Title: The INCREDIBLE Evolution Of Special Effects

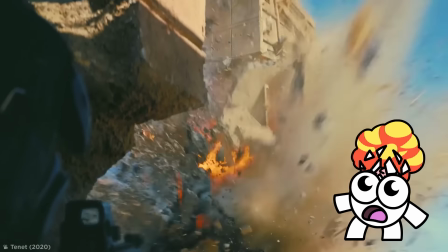Have you ever watched a movie and had your mind blown by the special effects and wondered, how did they do that?
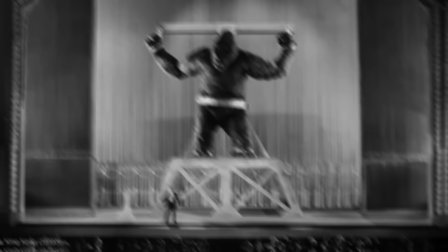Well, I'm going to take that question all the way back to the beginning of film, looking at the magic used on the silver screen to bring its stories to life.
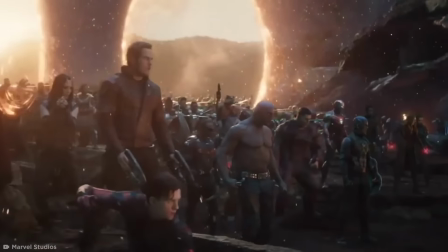From stop-motion monsters to computer-generated marvels, this is the evolution of movie magic.
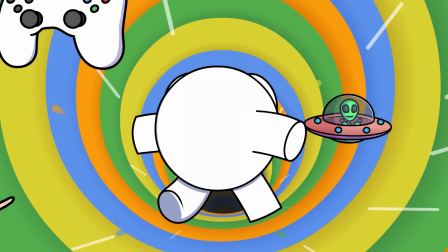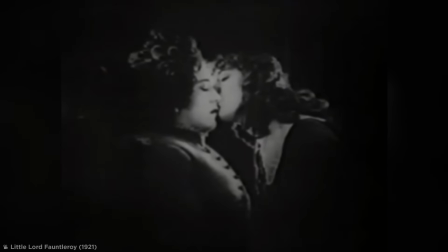Silence is golden. Camera tricks have existed since there were cameras to trick us.
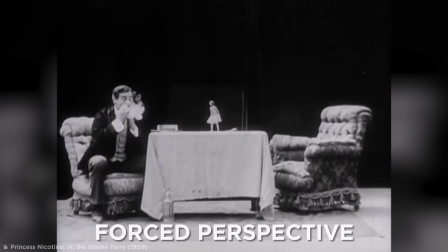One of the earliest techniques was forced perspective, used to whimsical effect in the silent comedy era,
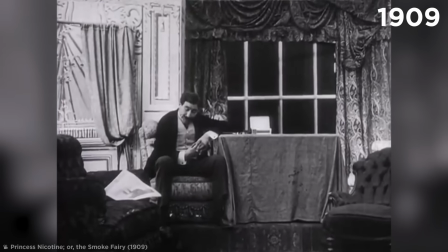like here in the 1909 short Princess Nicotine.
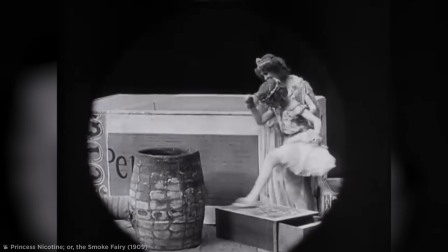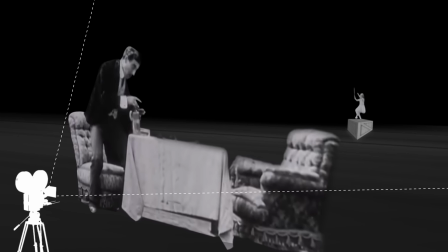It's a basic technique that uses relative distance to make objects appear farther away, closer, larger, or smaller than they actually are.
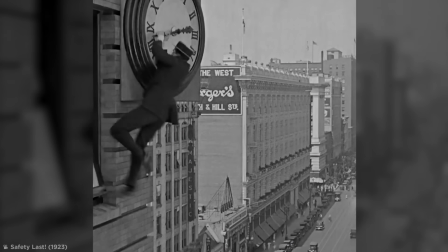Jump forward to the 1920s and people are still using it. Check out this classic scene from Safety Last with silent comic actor Harold Lloyd.
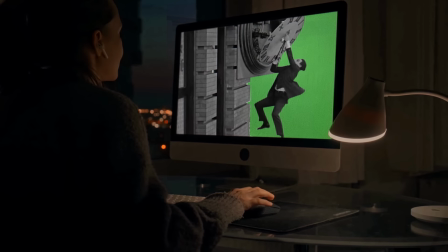How do you think this stunt was done? Greenscreen? That'd require CGI, or computer-generated imagery.
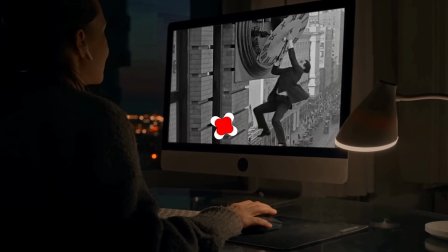And digital computers weren't around in those days.
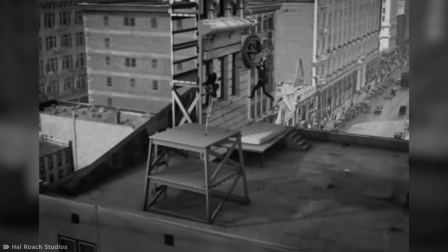In reality, the crew built a set on top of a building and rigged the camera to make it look like Lloyd was dangling perilously above the street.
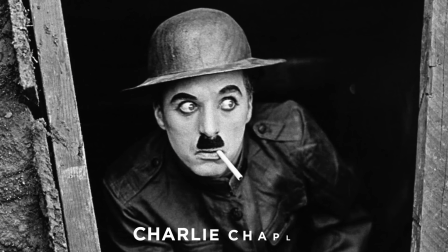ingenious. Now, Charlie Chaplin was the icon of this era.
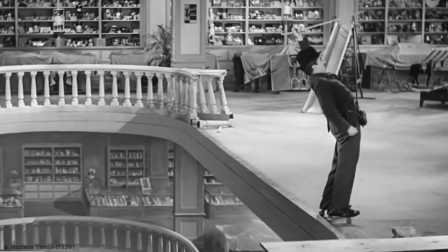Check out this scene from the 1936 film Modern Times, where he skates around the landing of a mall with a blindfold on.
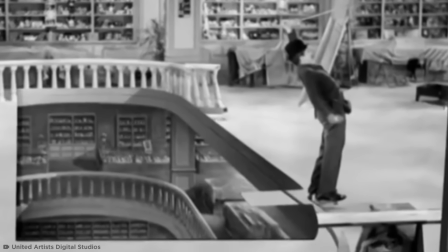Now, don't worry, it wasn't ever going to fall. The crew painted that image of the lower floor on a piece of glass and placed it in front of the camera,
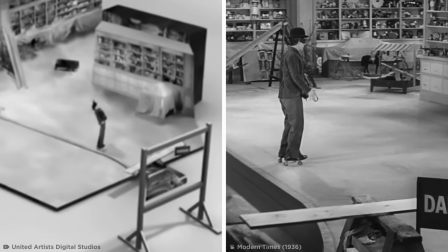so it only looks like there's a great drop. Now that's a shift in perspective.
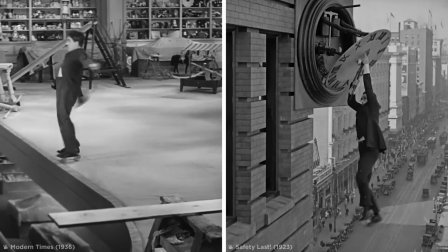As comedic as Lloyd and Chaplin were, they didn't compare to Buster Keaton.
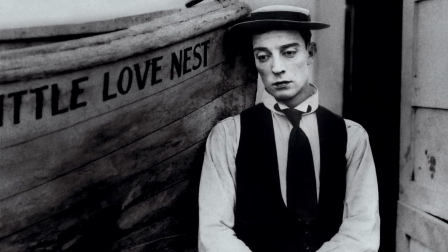Despite being a funny man, his stunts put Tom Cruise to shame.
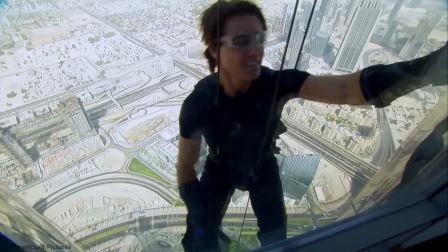Because unlike Mr. Mission Impossible, Buster never used wires.
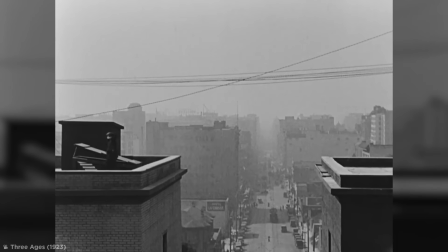When shooting his 1932 comedy Three Ages, Keaton was supposed to jump from one building to another without support short wires.
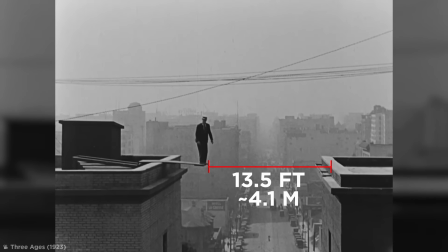The jump was 13 and a half feet, so unsurprisingly, Keaton missed the mark.
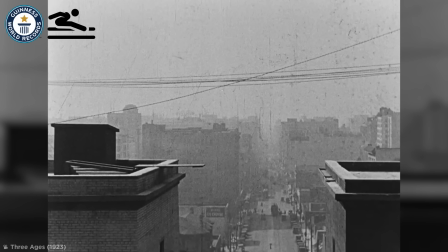If he had made it, it would have broken the world's long jump record. Thankfully, there was a safety net underneath the camera line.
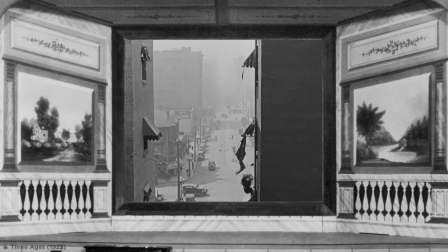However, this failure was a success with the film crew, who found it so funny that Keaton decided to incorporate it into the story.
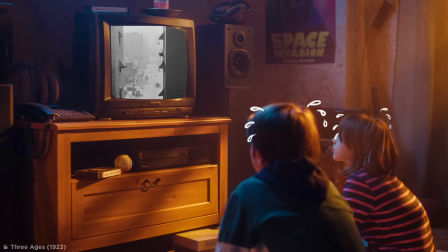Just remember, kids, nothing's funnier than a near-fatal fail. Wait, that's a terrible moral.
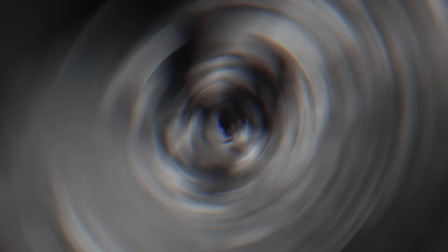You know what I love about movies? Monsters. And back in the 1930s, the world met the biggest of them all, King Kong.
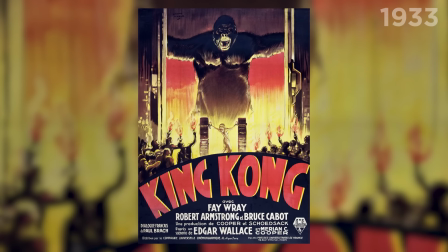The Great Ape first appeared in 1933, brought to life by the stop-motion animation of Willis O'Brien.
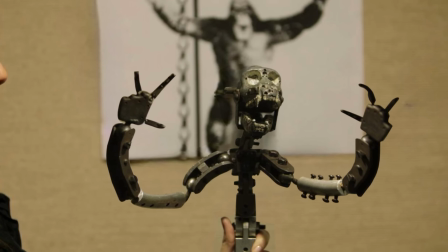Kong himself was created using stop-motion models with aluminum skeletons and rubber muscles,
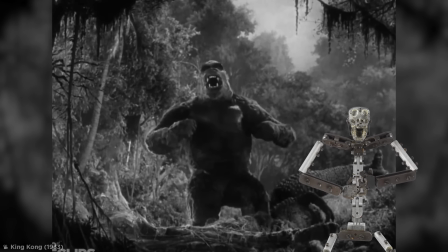which they moved slightly frame by frame to make it seem as if the model was moving in real time.
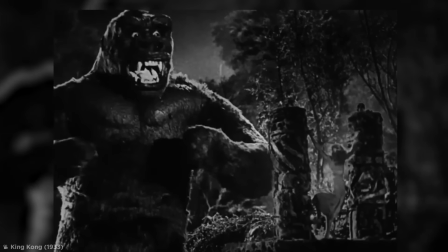To make it appear that Kong and the other creatures of Skull Island were interacting with real humans, though,
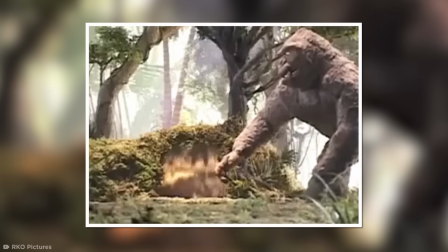O'Brien projected live-action footage one frame at a time onto a miniature set from behind.
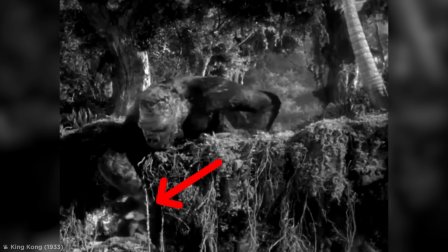Doing this meant the animators could blend the live-action footage with the creatures one frame at a time,
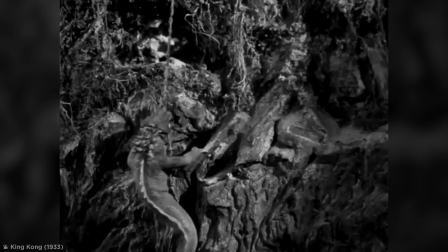making it seem like real actors and beasts were inhabiting the same space.
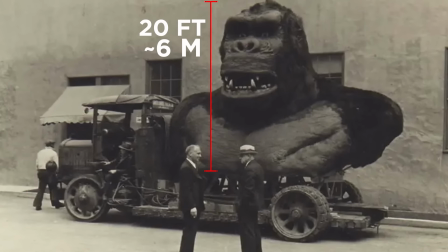When Kong needed to touch the humans, they used a 20-foot-tall head, makes the modern-day Kong look cute,
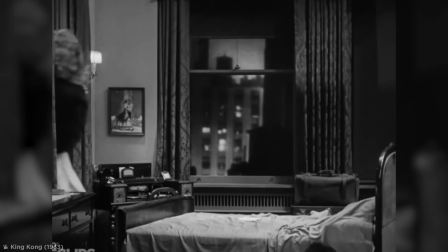and a giant hand big enough to cradle leading lady, Faye Ray.
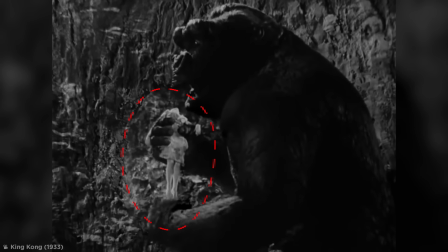If you look closely here, you can see the line where live-action footage meets animation.
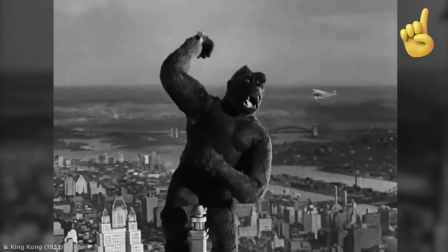Kong wasn't the only movie monster to get his big break in the 30s, however. In the world of sci-fi horror, there was the Invisible Man.
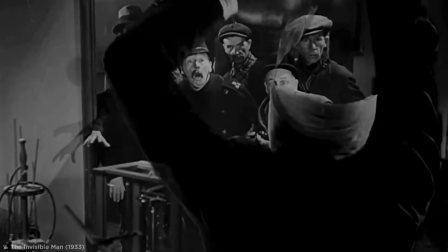The biggest trick here was getting lead actor Claude Rains to vanish.
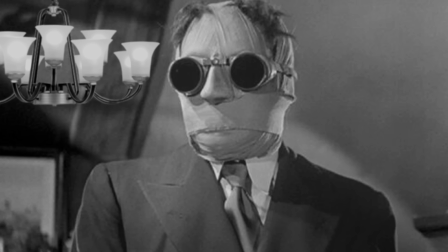When he needed to look invisible, they shot things without him, carefully timing the action to happen without him in the shot.
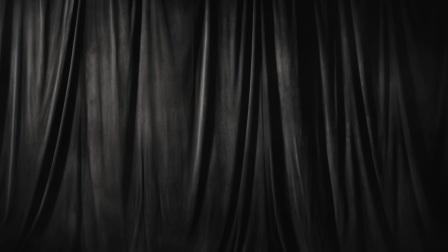Once this was complete, the same set would be entirely draped in black velvet, with Rains covered in black from head to toe.
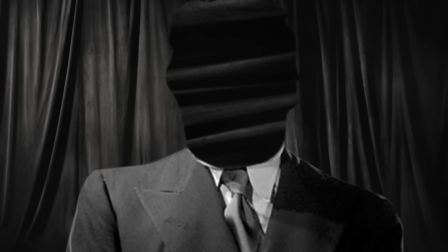Over this, the actor would wear any clothes needed for the shot. From the footage of the unsupported clothes, they created two high-contrast duplicates known as mats.
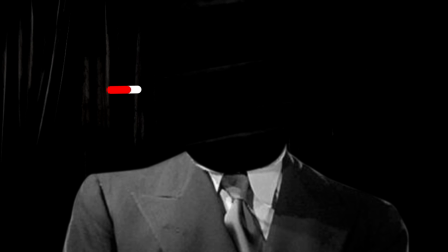One mat blocked out the background, while the other blocked out the partially clothed Invisible Man.
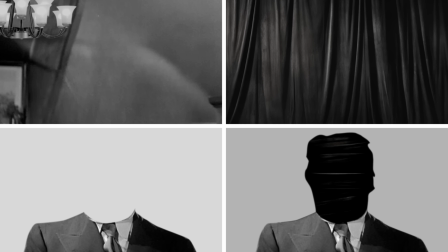Then, all four pieces of film, the background, the clothes, and their respective mats, were blended into a single shot.
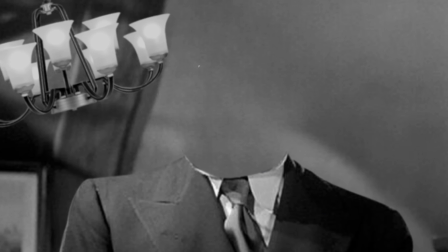And that wasn't all.
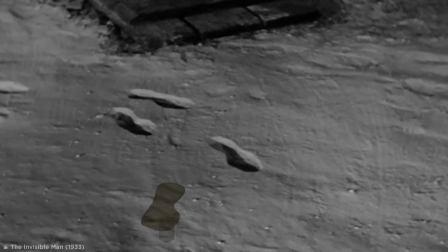To capture the Invisible Man's iconic footsteps, a custom wooden platform was built with foot-shaped blocks cut out of them.
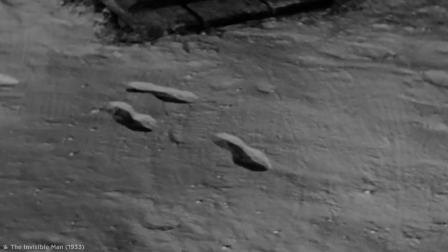When covered with artificial snow, the blocks would be released one by one,
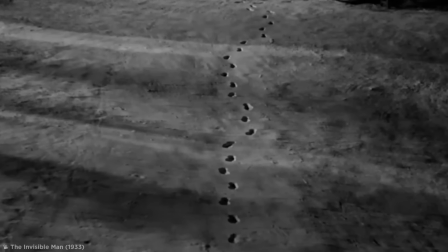creating the illusion that someone was walking unseen over the snow in the shot.
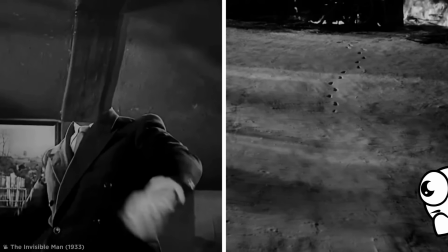These methods were tedious and expensive, but the results had to, ironically, be seen to be believed.
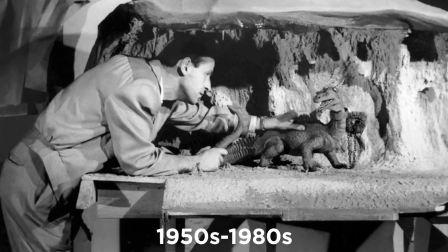Word about Ray From the 50s right up to the early 80s, Ray Harryhausen was the undisputed king of monsters.
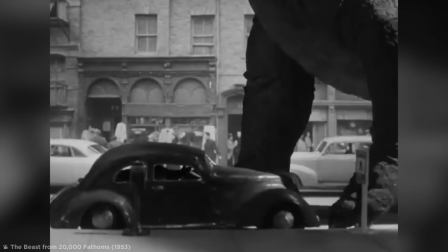To breathe life into his creatures, the animator developed a technique called dynamation.
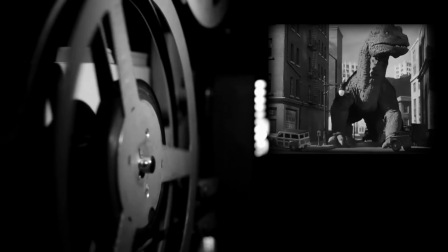It worked like this. Harryhausen would use a specially modified projector that he could advance one frame at a time.
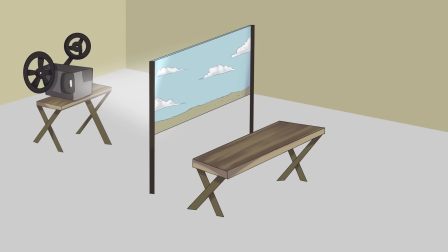In front of that was the animation stand, model, and 35mm camera.
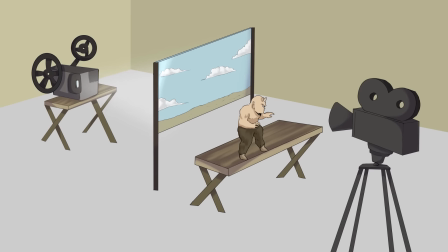To position the creature between the background and the foreground,
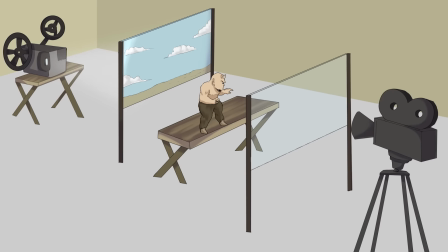the animator would slip a sheet of matte glass between the model on the animation table and the camera, essentially creating two versions of the same take.
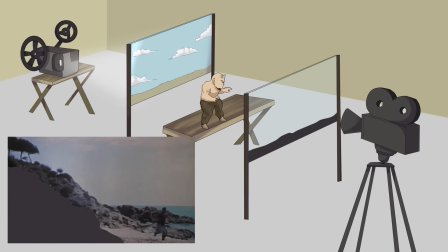For the first shot, he'd paint the glass black to block out the background, allowing only the model and rear projector to be seen on camera.
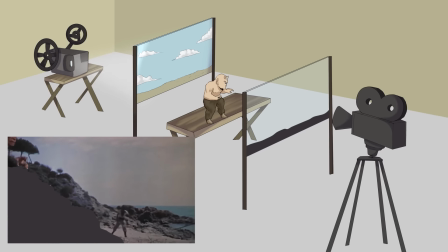Frame by frame, he then animated the creature behind the blackened-out foreground.
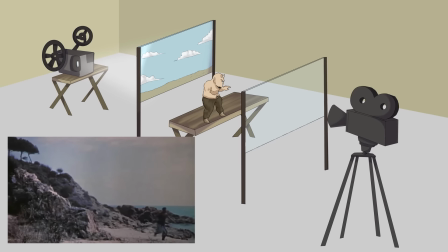For the second shot, the opposite would happen.
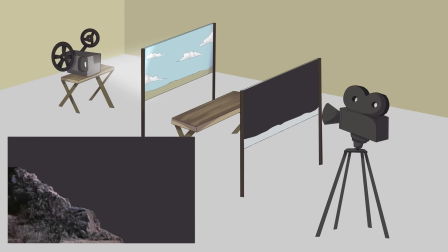The background would be blacked out and the creature would be sandwiched between two layers, placing the monster in the real world.
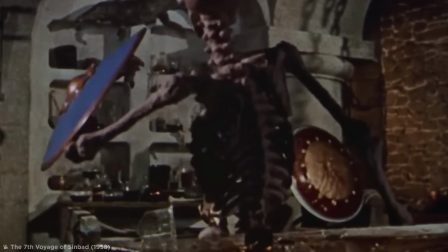When a live-action actor needed to interact with a creature,
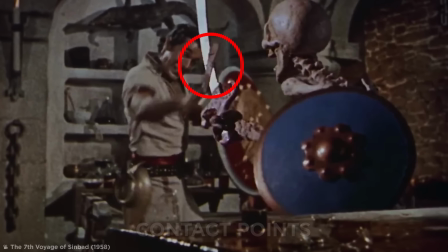Harryhausen used contact points, where a live-action fragment would be replaced with stop-motion.
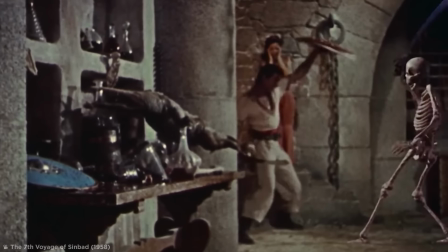Obviously, when filming, Sinbad's sword wasn't striking anything.
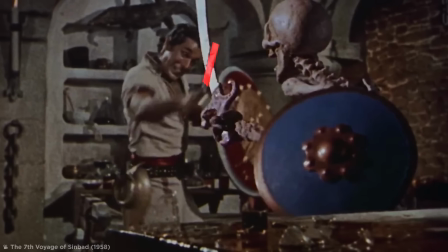So, in his studio, Harryhausen added a section of Sinbad's sword to the skeletons, making it appear that the characters' blades were hitting each other.
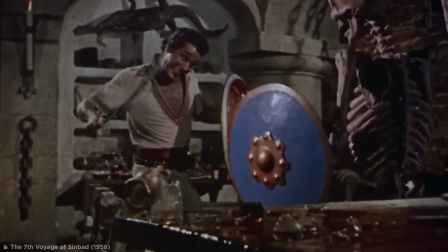The switch was so quick that most viewers don't notice it.
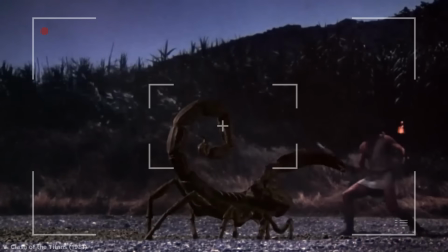Whilst Harryhausen's creatures were fantastic, the frames he used to show them were unexciting, mostly medium or long shots.
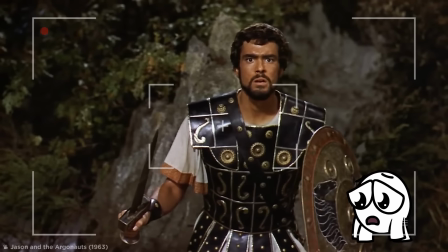The animator regretted not having more interesting camerawork in his films, but time and budget constraints forced him to keep things simple.
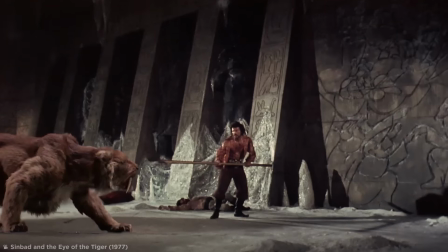While stop-motion monsters have disappeared from the big screen,
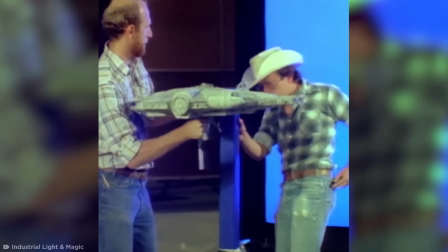the techniques Harryhausen pioneered influenced special effects wizards at houses like Industrial,
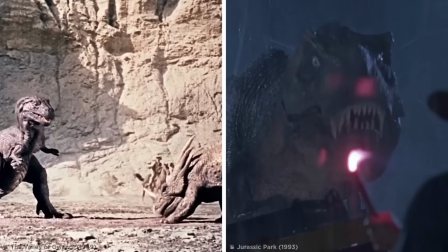Light, and Magic, not to mention the dinosaurs in Jurassic Park. Forget dinosaurs, Harryhausen is the real legend.
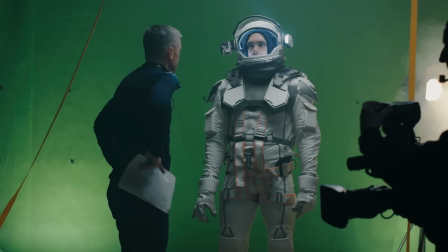Green Dream You're probably familiar with green screen.
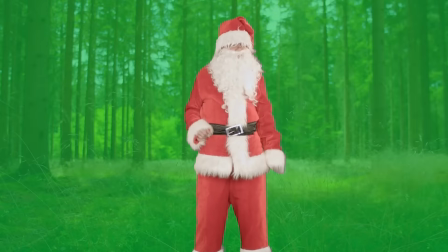You know, an actor steps in front of one, the background is swapped out to make it look like they're somewhere else.
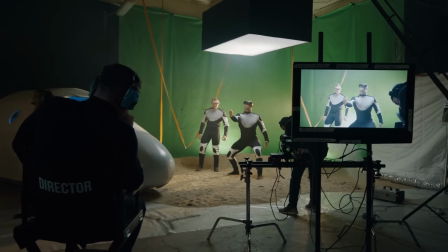How exactly this effect came about, however, is less well-known.
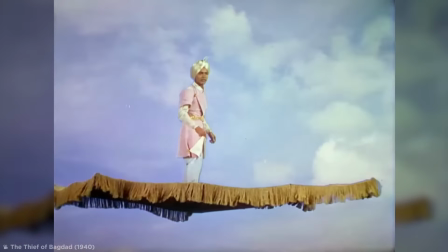Back in the 1940s, when this technology was being explored, the screen wasn't green at all, but blue.